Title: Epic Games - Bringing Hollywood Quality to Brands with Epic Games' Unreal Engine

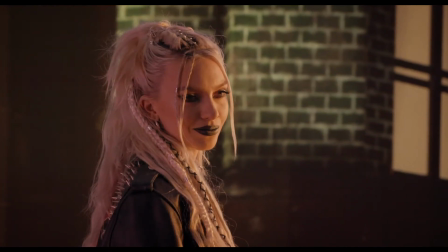(4:42)
This is an environment which is plastic. So you can move it and you can move and you can react to it real time and that I think is fascinating. It's difficult to get your head around it, you know you're creating this world and you know worlds have different perspectives you know you have up,
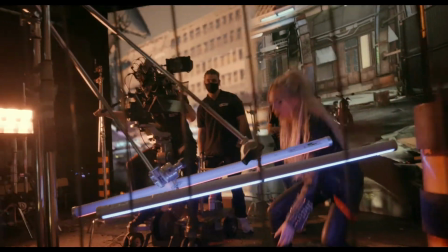(4:57)
you have left, you have right, you have down and you have to kind of understand where you are in that space.
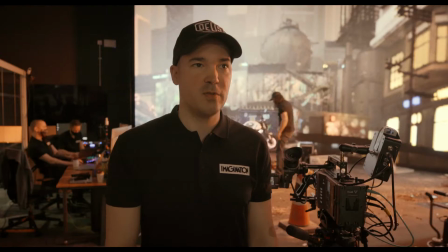(5:03)
In virtual production we have a term that we use a lot amongst a team called thrusting which corresponds to the camera's field of view.
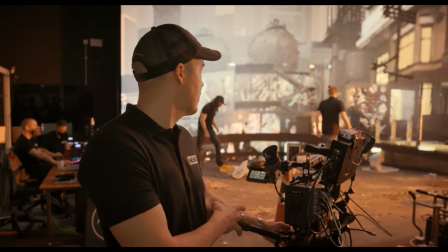(5:10)
So that is represented by this box. wherever the camera is seeing is sharp,
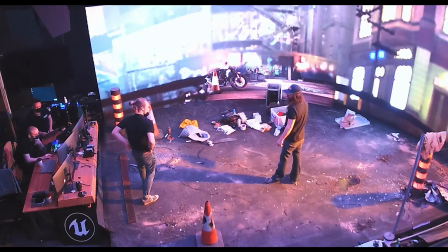(5:18)
everything outside of it is kind of fuzzy and the reason for that is we drop the fuzziness because of
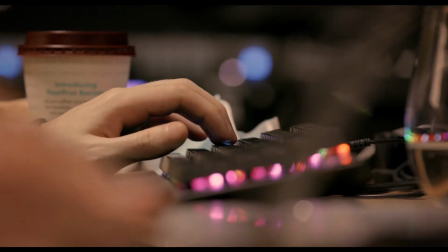(5:23)
performance it's less for the computer to think about and essentially to generate and also that then provides those real-time
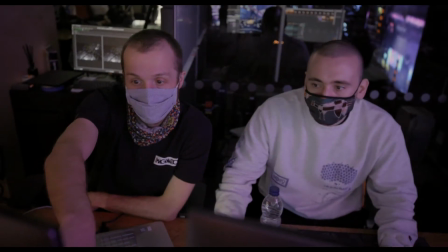(5:29)
reflections and real-time lighting back onto the stage Now can we have that back light on?
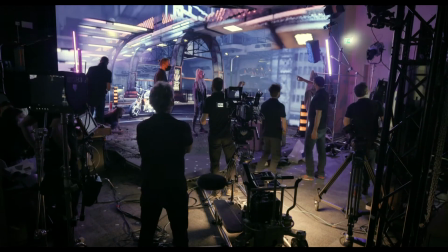(5:34)
You know you put an object in a space and then you light it that can take a long time you put a car in a space and light it that can take a really long time We had a motorbike, we put it in the space and then you turn on the environment and
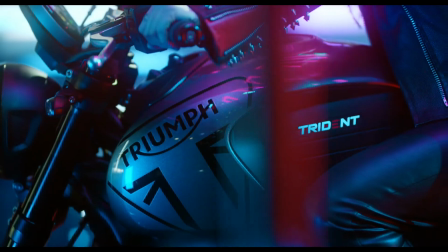(5:47)
suddenly all the light bounces off that LED straight onto the object and it just comes alive.
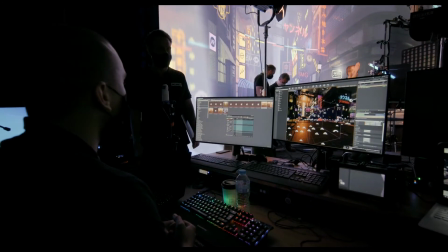(5:54)
Trying to set this shot up in the real world would be nearly impossible. The technology also gives you the flexibility with your asset pipeline.
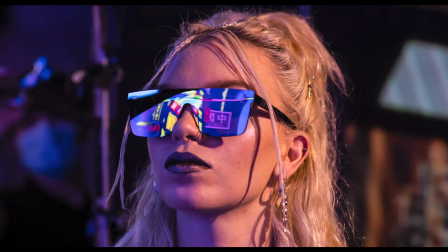(6:01)
It means you can reuse assets across a number of different mediums including AR, VR, online, even in print. We were able to take photos of the bike and it really looked like it was in situ. Within a matter of a couple of hours,
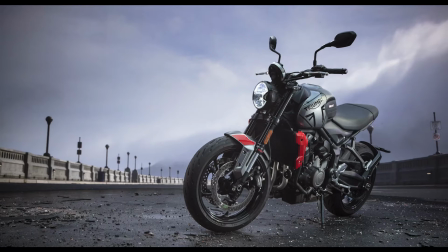(6:15)
we'd taken an ultra high resolution still to the environment of the bridge and the environment of the beach,
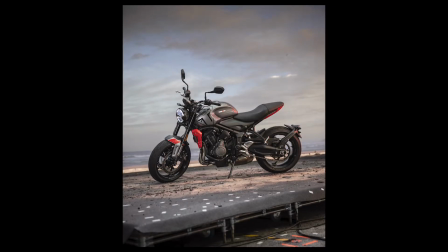(6:22)
which you couldn't do in post, you couldn't do in green screen. So this is going to become the most carbon friendly way of doing complex multi-location shoots.
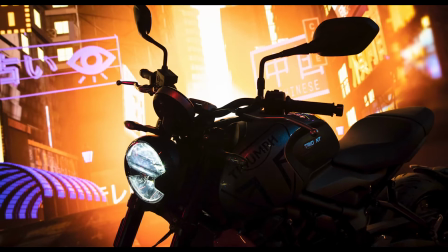(6:32)
You literally can be in four, five, six different global environments in one day.
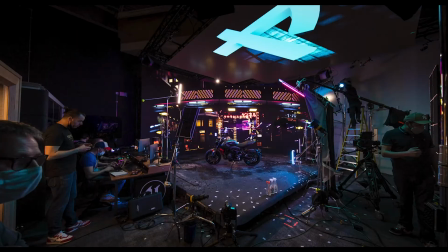(6:37)
You do that over a three, four, five day shoot, you can end up with a film shot over five days in 20, 30 different environments.
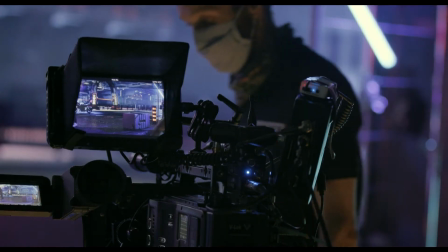(6:47)
It's an incredibly production friendly way of working.
Set playback.
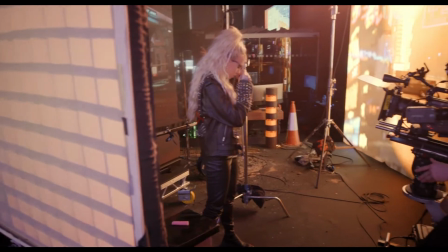(6:51)
All of the software, the technical aspects, they can be quite creatively daunting at times, but they actually add a lot of creative possibilities for exciting new camera angles, dynamic lighting effects and new ways of exploring spaces that you couldn't do if they were physical.
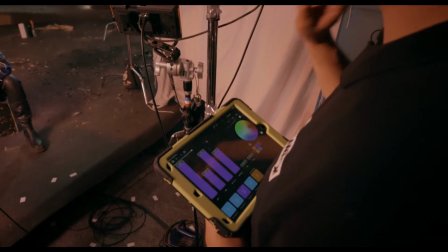(7:11) Balance is great and after do something slightly warmer.
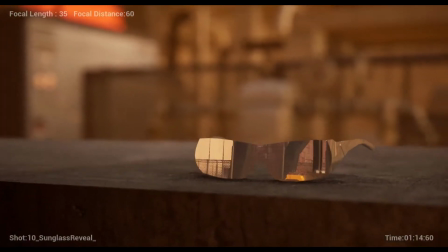(7:15)
Embedded in the story were a set of visual moments that would be really challenging for us to do in post-production both
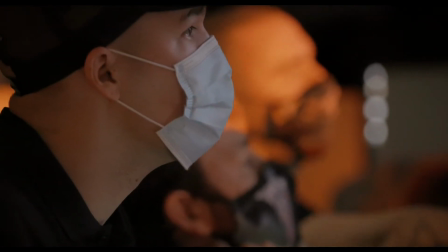(7:21)
on location or with green screen. but we wanted to take that challenge on using puddles and water,
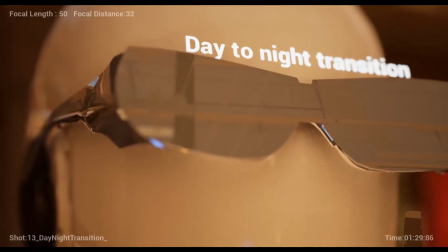(7:26)
using neon lights, building an environment that was really complex and also the glasses to show off the reflections.
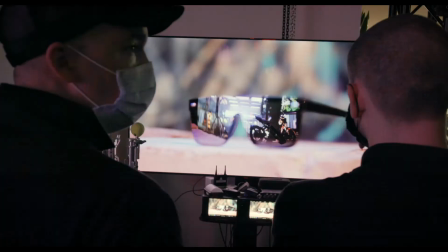(7:32)
I thought the wide would have been the most challenging shot but it's all down to reflections. They have to be absolutely perfect or otherwise they stand out.
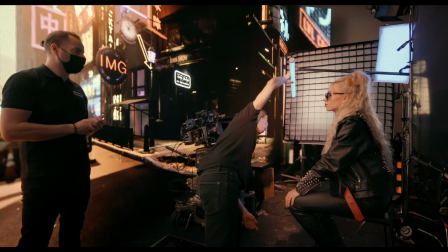(7:39) Can you look up towards the taxi side?
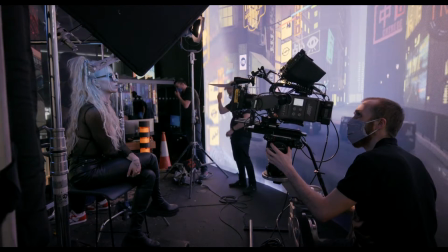(7:41)
When we initially started to see the reflections we realised there wasn't enough contrast in that scene and instantly our technical artist Jamie was
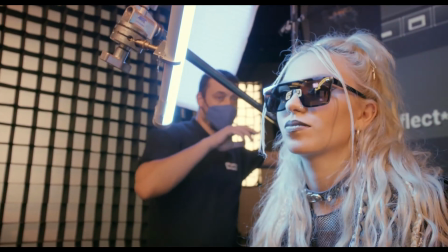(7:49)
into the scene to kind to change those aspects of it just in the same sequence we needed July to be able to look at the Sun she needed to be
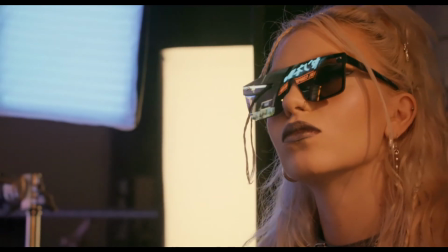(7:56)
looking at it we needed a reflection of the Sun in one of her lenses coming down and because of virtual production we could literally say Jamie can
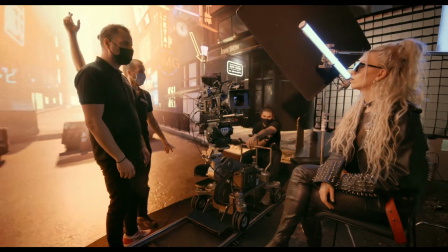(8:04)
we get the Sun halfway down the technology is extremely flexible it gives you the ability to make in the moment adjustments on the software you can
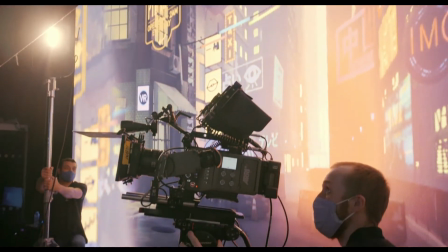(8:12)
make changes to the lighting time of day you You can move architecture and you can trigger animations on the LED scene. We were looking down the street with the sun facing us directly. I think one of the bridges was just occluding the sun a bit too much and someone mentioned it was like, oh it would be nicer if the sun would peak between the two bridges.
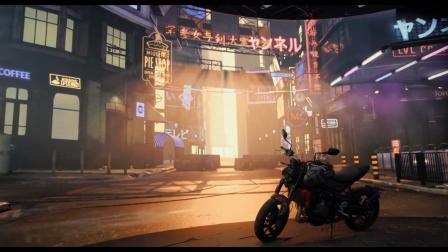(8:33)
And I said, oh what, like this? And just moved the bridge down and they were like, oh yeah, exactly like that.
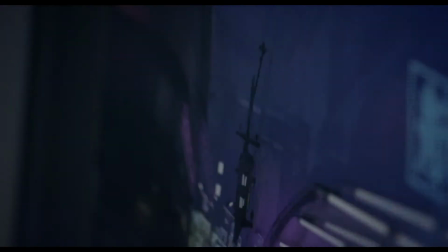(8:38)
I think people are used to traditional workflows when it comes to filming content, but I think I think once people adjust and they realize,
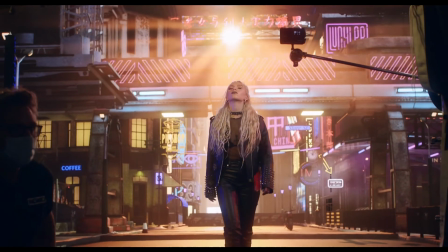(8:44)
oh, this is very dynamic and a lot of stuff can change on the fly, on the day, I think it opens up a whole new world of possibilities.